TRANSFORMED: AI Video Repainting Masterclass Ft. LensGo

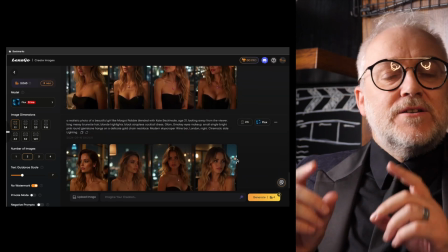[3:42]
So I had great fun using flux with lens go there is a downside though which is that
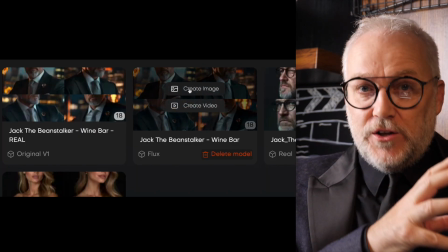[3:48]
if you create a model using flux you can't use that
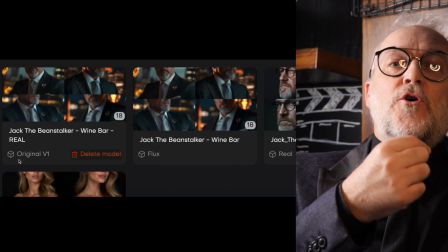[3:54]
flux created model for video to video you can only use that model
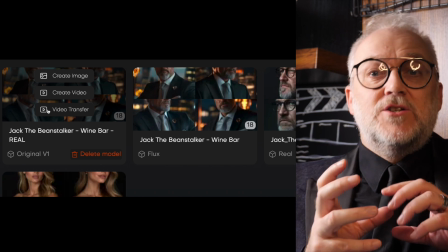[4:00]
for creating stills or for creating image to video video so basically create
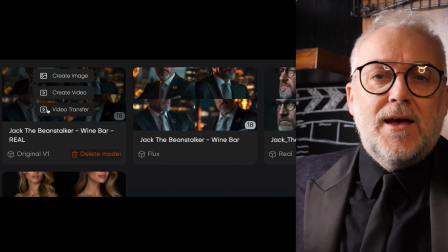[4:07]
your reference shots using Flux and then import them and then from there you'll have to use the standard model from that point onwards.
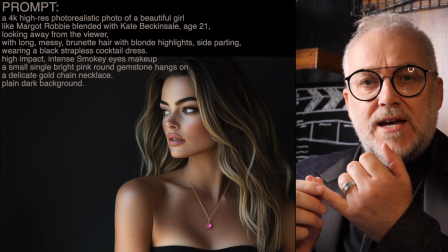[4:14]
So there are some key features for the images that I used. I wanted Daisy's hair to be consistent so she's brunette with blonde highlights.
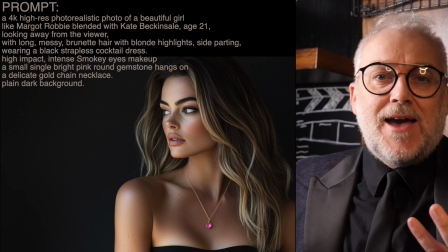[4:23]
I wanted her to have the same look. My hack for that is to have two celebrities to name.
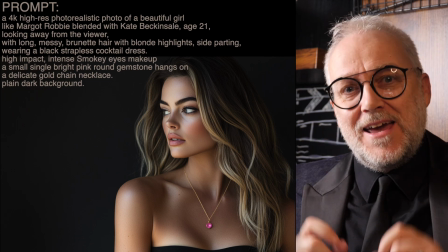[4:30]
So I named two well-known female celebrities in my prompt each time I created them and blended them together.
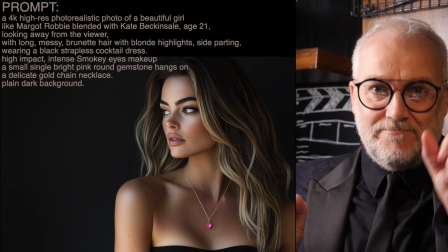[4:36]
So it was blended with and that gave me a fairly consistent look.
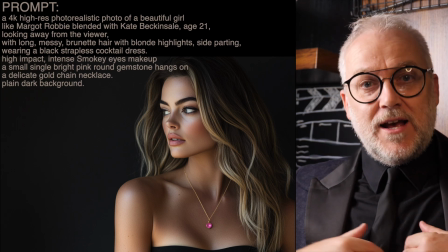[4:41]
The other thing I did was to prompt in the original images for the gemstone necklace and I prompted for a strapless black cocktail dress.
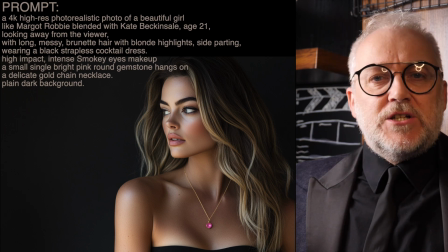[4:50]
The reason I did that is that I found it's much easier if you have black strapless
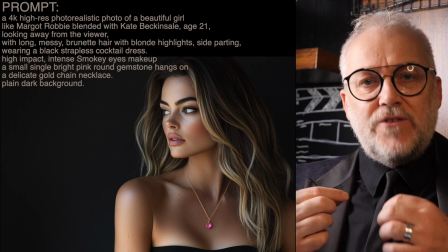[4:54]
cocktail dress than trying to define and describe all the details of the dress.
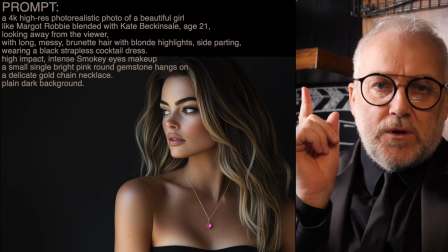[5:00]
So I wanted the costume, I wanted the hair, I wanted the jewelry, I wanted the face.
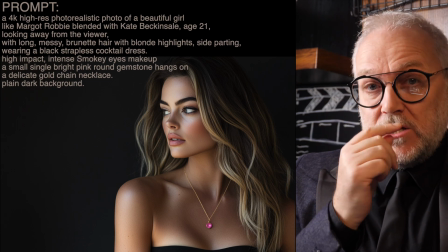[5:05]
I also wanted the pose to be just right because sometimes I want to use these
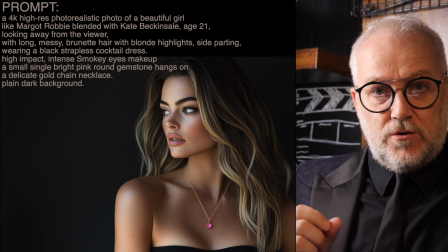[5:10]
images for image to video creation and let me tell you why this matters.
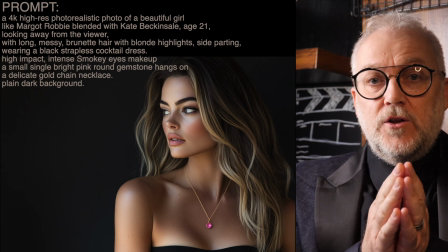[5:16]
I prompted for the character to be looking away from the viewer, that means looking over here.
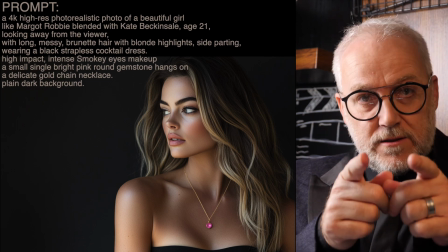[5:22]
This is because in film and television, characters don't look down the barrel of the lens, except for rare occasions like Deadpool.
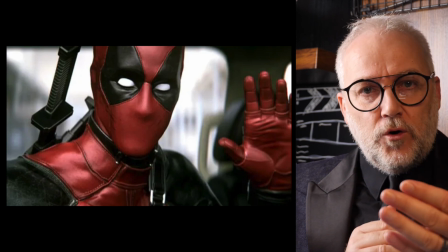[5:30]
And it's so rare because it's called breaking the fourth wall. And often if an actor glances at the camera in a take, it ruins the shot.
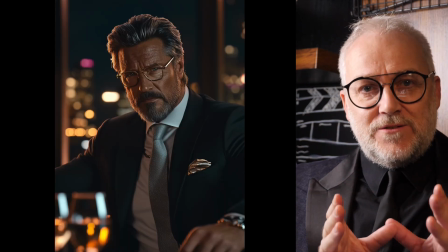[5:39]
So they've got to redo it. So one of the dead giveaways for AI is when the characters are looking straight at the lens.
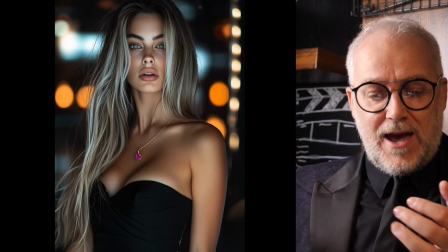[5:46]
It happens in adverts. Sure. It happens in modeling. Sure.
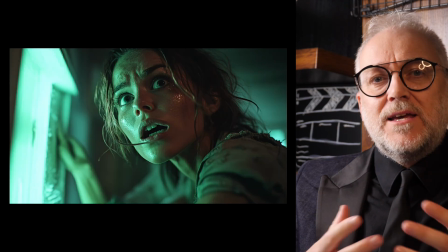[5:50]
But it doesn't happen in film and television because when you're telling a story the characters are either
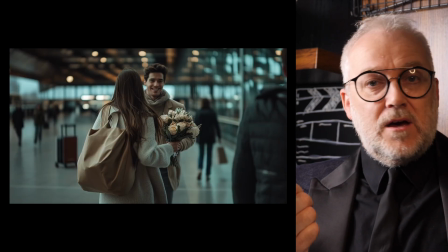[5:56]
running away from something or running towards something they're either chasing away from their fears or they're chasing towards
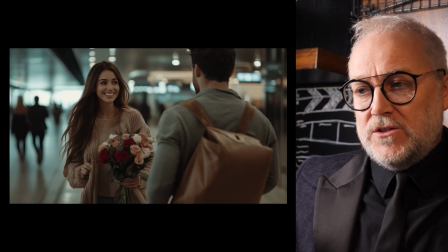[6:03]
the their hopes dreams and aspirations so in any given scene or any given
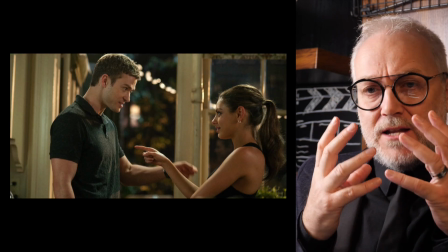[6:08]
shot the character's attention should be on the thing that they are
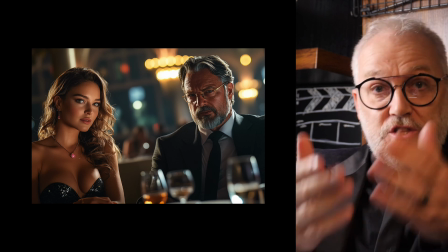[6:13]
either afraid of or wanting or the thing that's got their attention it's not you you're the audience so they never look at the camera they're always looking away.
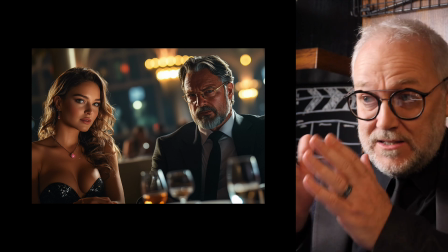[6:22]
Now, I found that AI is really hard to control gaze in characters. At the very least, I wanted them looking somewhere else.
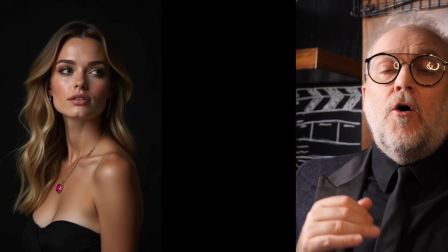[6:28]
So I created all my reference images, almost all of them looking away from the viewer.
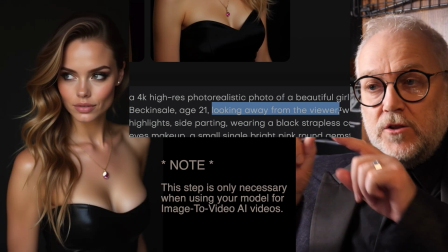[6:35]
And that's what I typed in the prompt, by the way, looking away from the viewer or looking away.
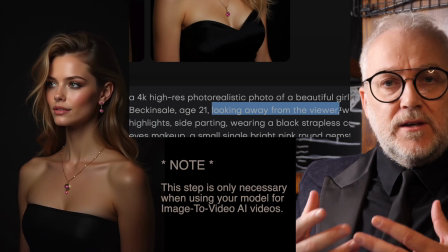[6:39]
If you feature that, play around with that, that often gets you the results that you're looking for, especially in Flux.
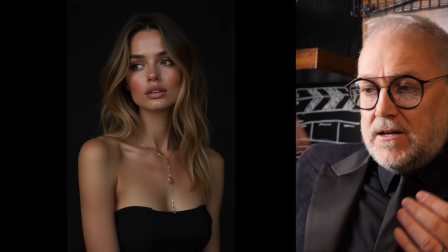[6:45]
Flux is really good for that. Anyway, so my character here, Daisy, she's got the dress, she's got the hair, she's got the jewelry,
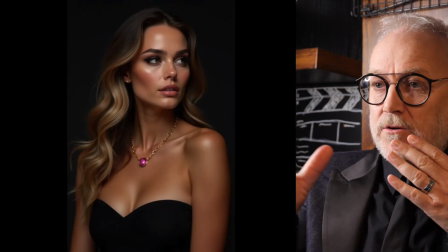[6:51]
she's got the face and she is looking away from the camera so she's got the right angle and I'll have lots of different versions of that as long as she's not looking at the camera.
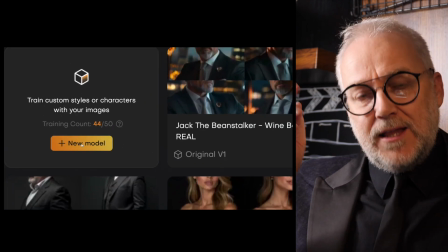[6:59]
So once you've got your reference images it's really easy to go into the tool and you just click here to upload the images, you give the character a name,
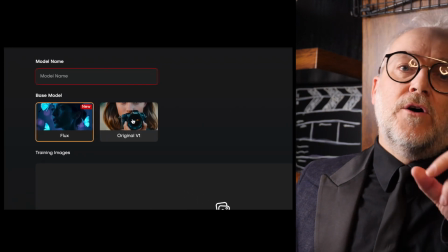[7:07]
choose original model and not flux when you're actually creating your
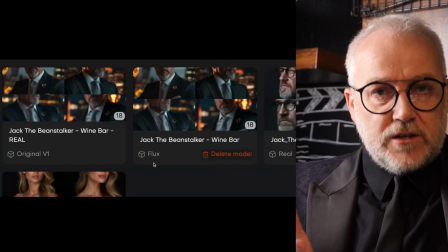[7:11]
model because at the moment you can't use flux created models for video to
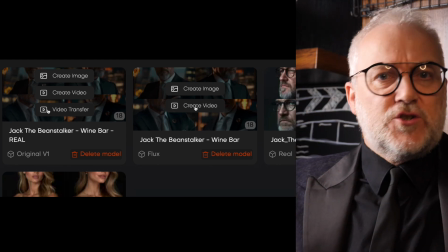[7:16]
video but just use original it still looks great as long as the original images
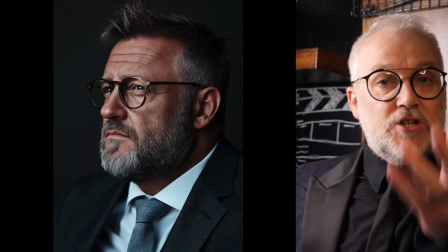[7:21]
are looking solid good jack by the way i gave him glasses because i
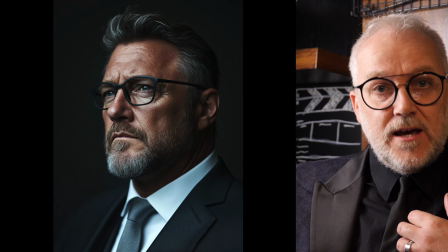[7:25]
had glasses in the scene so that was the two models trained there
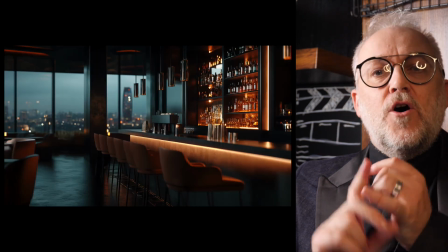[7:30]
but i also needed an image for my style reference version of this
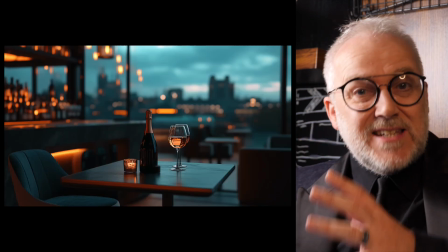[7:35]
video now this is where you get to get the lighting that you're looking for and the colors those the two big things
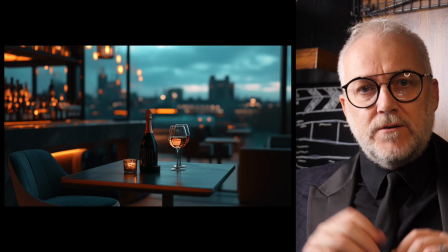[7:41]
as well as a kind of a feel of the location and the background if you've got a nice image of the background,
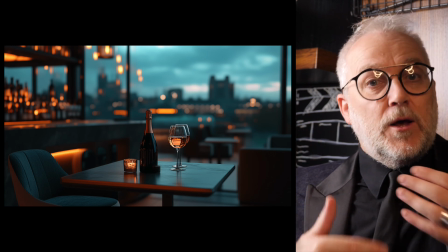[7:47]
then that helps as well.